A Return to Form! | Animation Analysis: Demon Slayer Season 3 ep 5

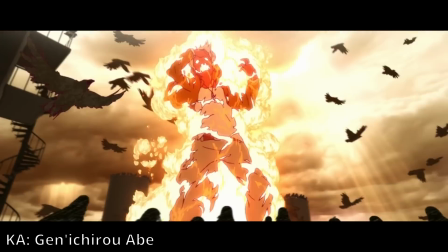[8:17]
You draw it in an extremely stylized way and it still looks fucking amazing.
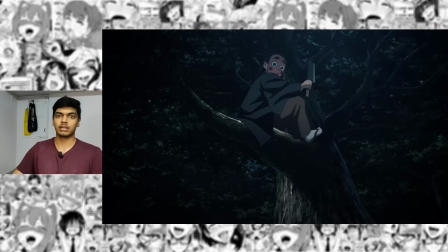[8:21]
It's that flexibility and the fact that it can be used with 3d characters or 2d characters that makes it so appealing.
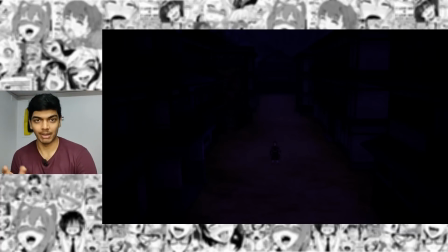[8:28]
This is not specific to this episode because it's part of the opening.
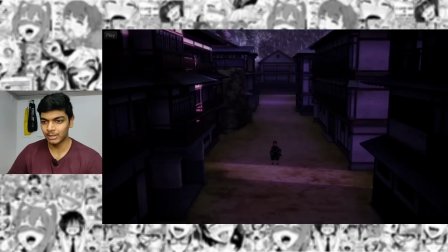[8:31]
I just wanted to point out how amazing the compositing and art direction team is of Ipotable that they're able to make seamless time lapses in anime format.
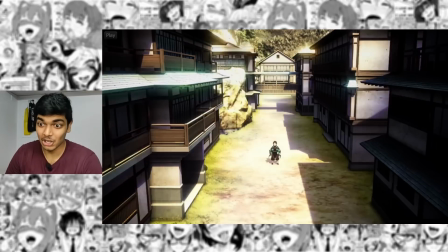[8:40]
It's not something you usually see in other projects right because there's a lot that goes into it like the flawless lighting for example.
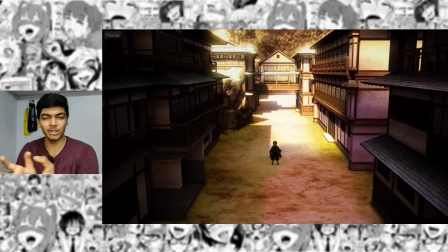[8:47]
Lighting is not something that exists in a 2d anime but the way demon slayer compositing works It's as if it's video game lighting put alongside 2D assets.
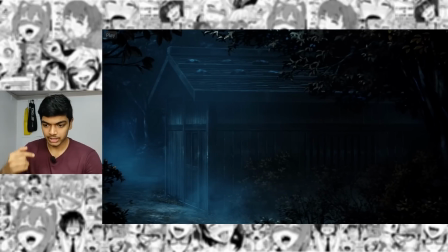[8:57]
The theme of the upper 5 demon, combined with the slow pace, the way everything slows down here.
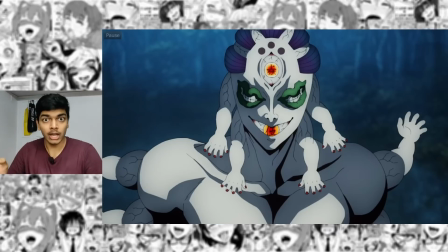[9:03]
It's a flawless way of building tension. And Nonaka is a director who's very good at horror elements.
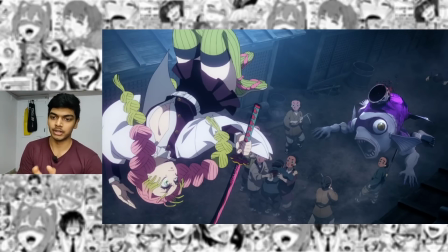[9:09]
Mitsuri entrance, and this is what I said about this episode's directorial revision, it's to make the manga panel in anime format.
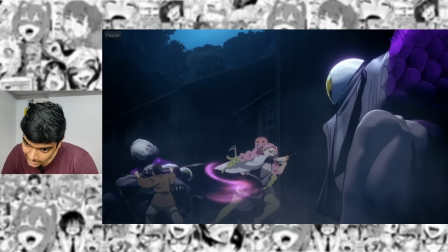[9:15]
Also these guys are definitely getting a view of her ass here. The sword slices is a mix of digital effects with hand-drawn effects.
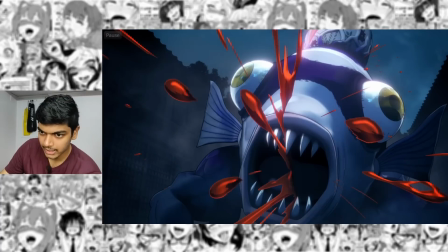[9:23]
These are hand-drawn and the blood is... the blood is 2D.
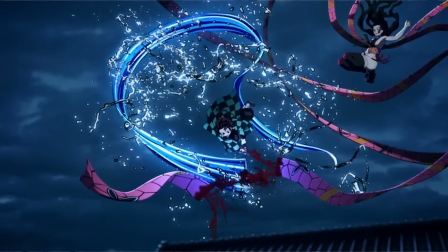[9:28]
Very nice to see 2D blood in a evo2pro project because they're CGI blood. It does not look good.
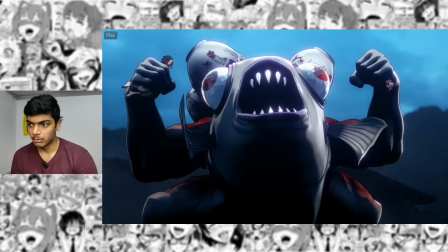[9:33]
This is again really good CGI animation. The motion looks great. The model is also very good.
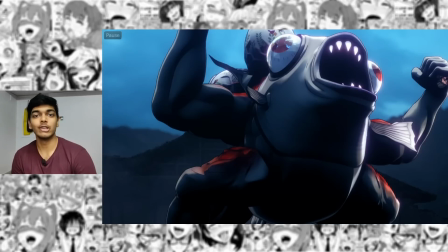[9:39]
But again, as I said before, there's literally no attempt made to make this look like 2D.
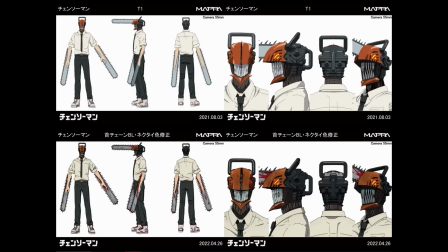[9:43]
There's so much effort put into, let's say, a project like Chainsaw Man to make sure that 3D looks as close to 2D as possible.
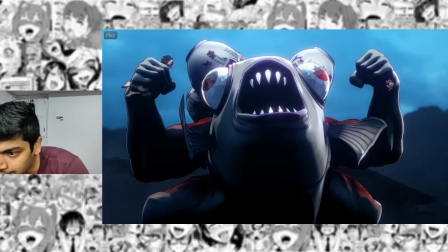[9:50]
And that is just not being done here. And I think the characters, yes, these characters are also CGI.
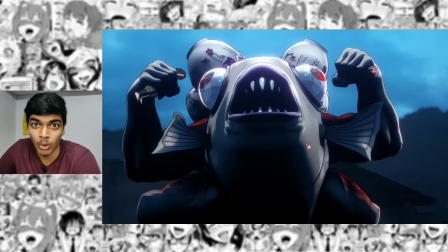[9:57]
They made CGI models for these two characters just for this one scene. Because if this was 2D, it would be very hard to do that.
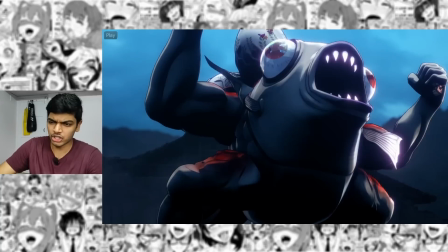[10:02]
The CGI model is just moving so much.
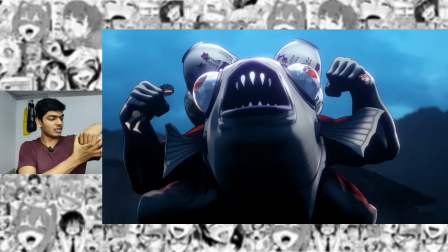[10:04]
So having a 2D character placed inside a CGI model like this, the sense of perspective, it'll just be very difficult to do.
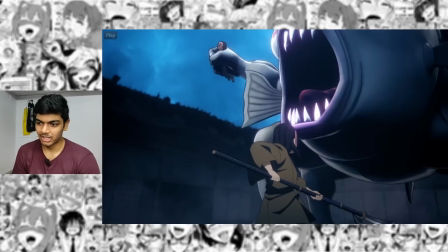[10:13]
Again, this is a scene with just, eh, it's poorly storyboarded.
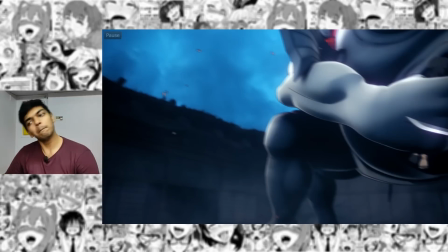[10:18]
The way this is framed is very awkward. Mainly, I'm assuming it's because you have to work with a CGI model. And when you work with a CGI model, the framing is always going to be awkward. The storyboarding when you work with a CGI model is always going to be awkward. Sometimes the directors go completely ham and just keep rotating everything without giving it even a little bit of rest.
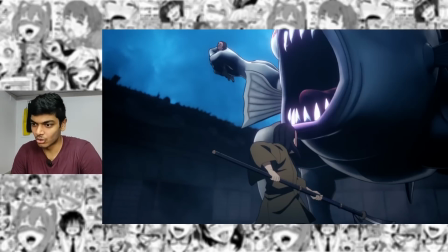[10:37]
Or sometimes you get weird storyboards like this with very awkward framing.
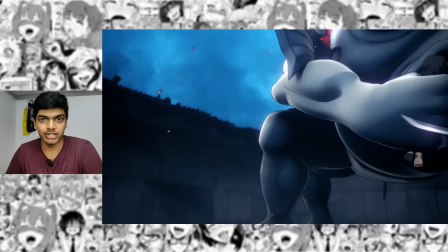[10:43]
That's why Ayuchiro Hayashi is such a genius at storyboards.
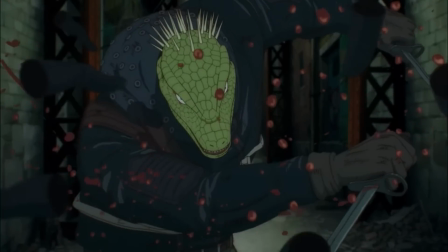[10:46]
The way he directed Doroheduro, he made it look very natural and he directed it in a way as you would direct a 2D show.
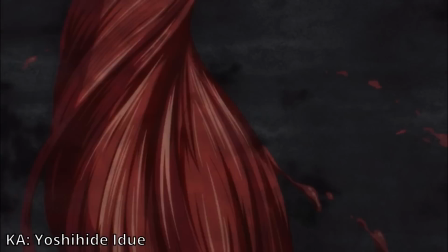[10:53]
Anywhere you would feel limited by the CGI, 2D animation was used. Doroheduro, nice.
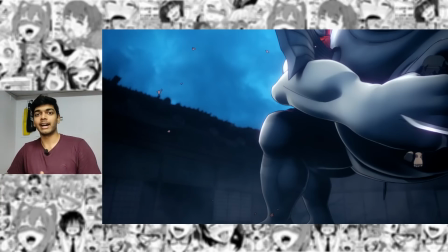[10:58]
If you haven't watched it, please do. And I'm sure that Hayashi will work on that once Attack on Titan ends, I hope.
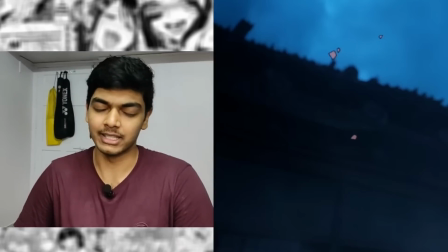[11:04]
Please, please.
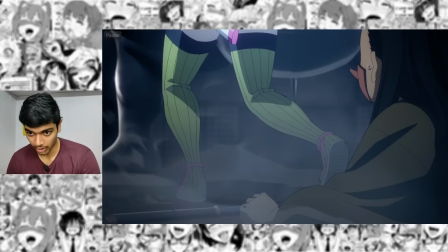[11:05]
Mitsuri entrance and god damn her legs are thick as fuck not just her thighs her calves as well those are some thick ass calves
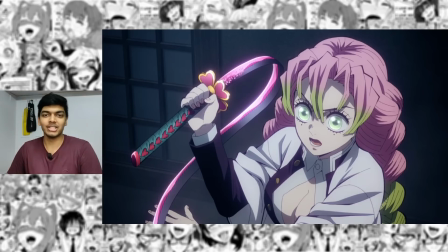[11:13]
i didn't know i had a thing for a woman's calves and yeah the yuki kajira theme it's so obviously a yuki kajira theme like hiroiki samano has his own sound yuki kajira has her own sound it's very obvious when these two people are composing and yeah this is definitely
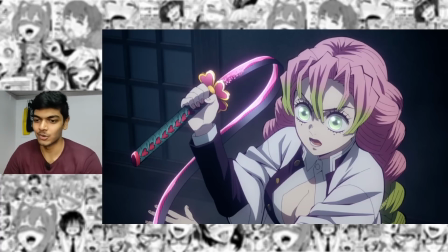[11:28]
not a go kimura soundtrack it's a yuki kajira soundtrack not go kimura go kimura is the animator Goshina is the composer. I hope you understand why it's confusing, right? It's not as confusing as like Yuki Hayashi and Yuki Hayashi working on My Hero Academia, but it's still kind of confusing.
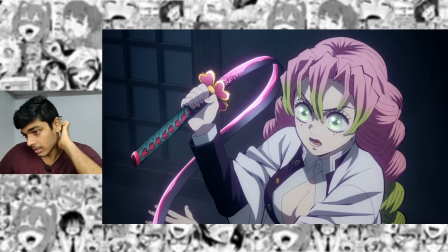[11:46]
I wouldn't be surprised if the scene was corrected by Akira Matsushima. Yeah, the way the outlines work, this actually does look like an Akira Matsushima correction.
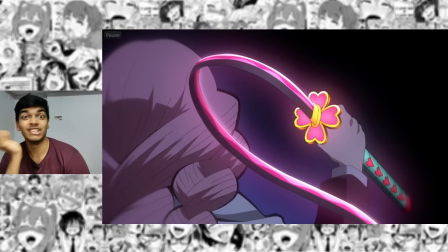[11:55]
Really cool looking blade. The way Mitsuri moves is similar to, let's say, a gymnast, and her weapon is like a gymnastic Ribbon.
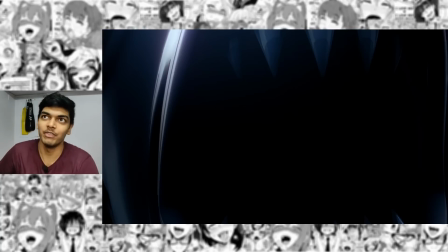[12:04]
Demon Slayer mangaka does have really cool ideas coming up with unique powers and cool backstories for every single demon. There are misses of course like Upper Moon 4 for example. I fucking hate that demon. So fucking boring.
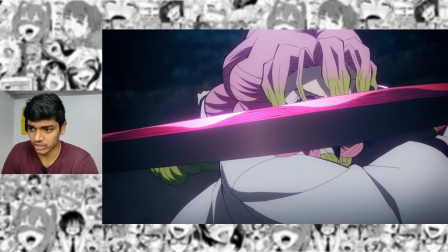[12:15]
It's usually a hit. And yeah from here on it's Go Kimura's animation. By Go Kimura's standards this is nothing all that spectacular.
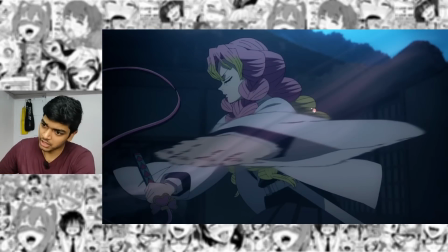[12:21]
Really cool rotation shot. I like these after images. That's just the compositing effect with the after images.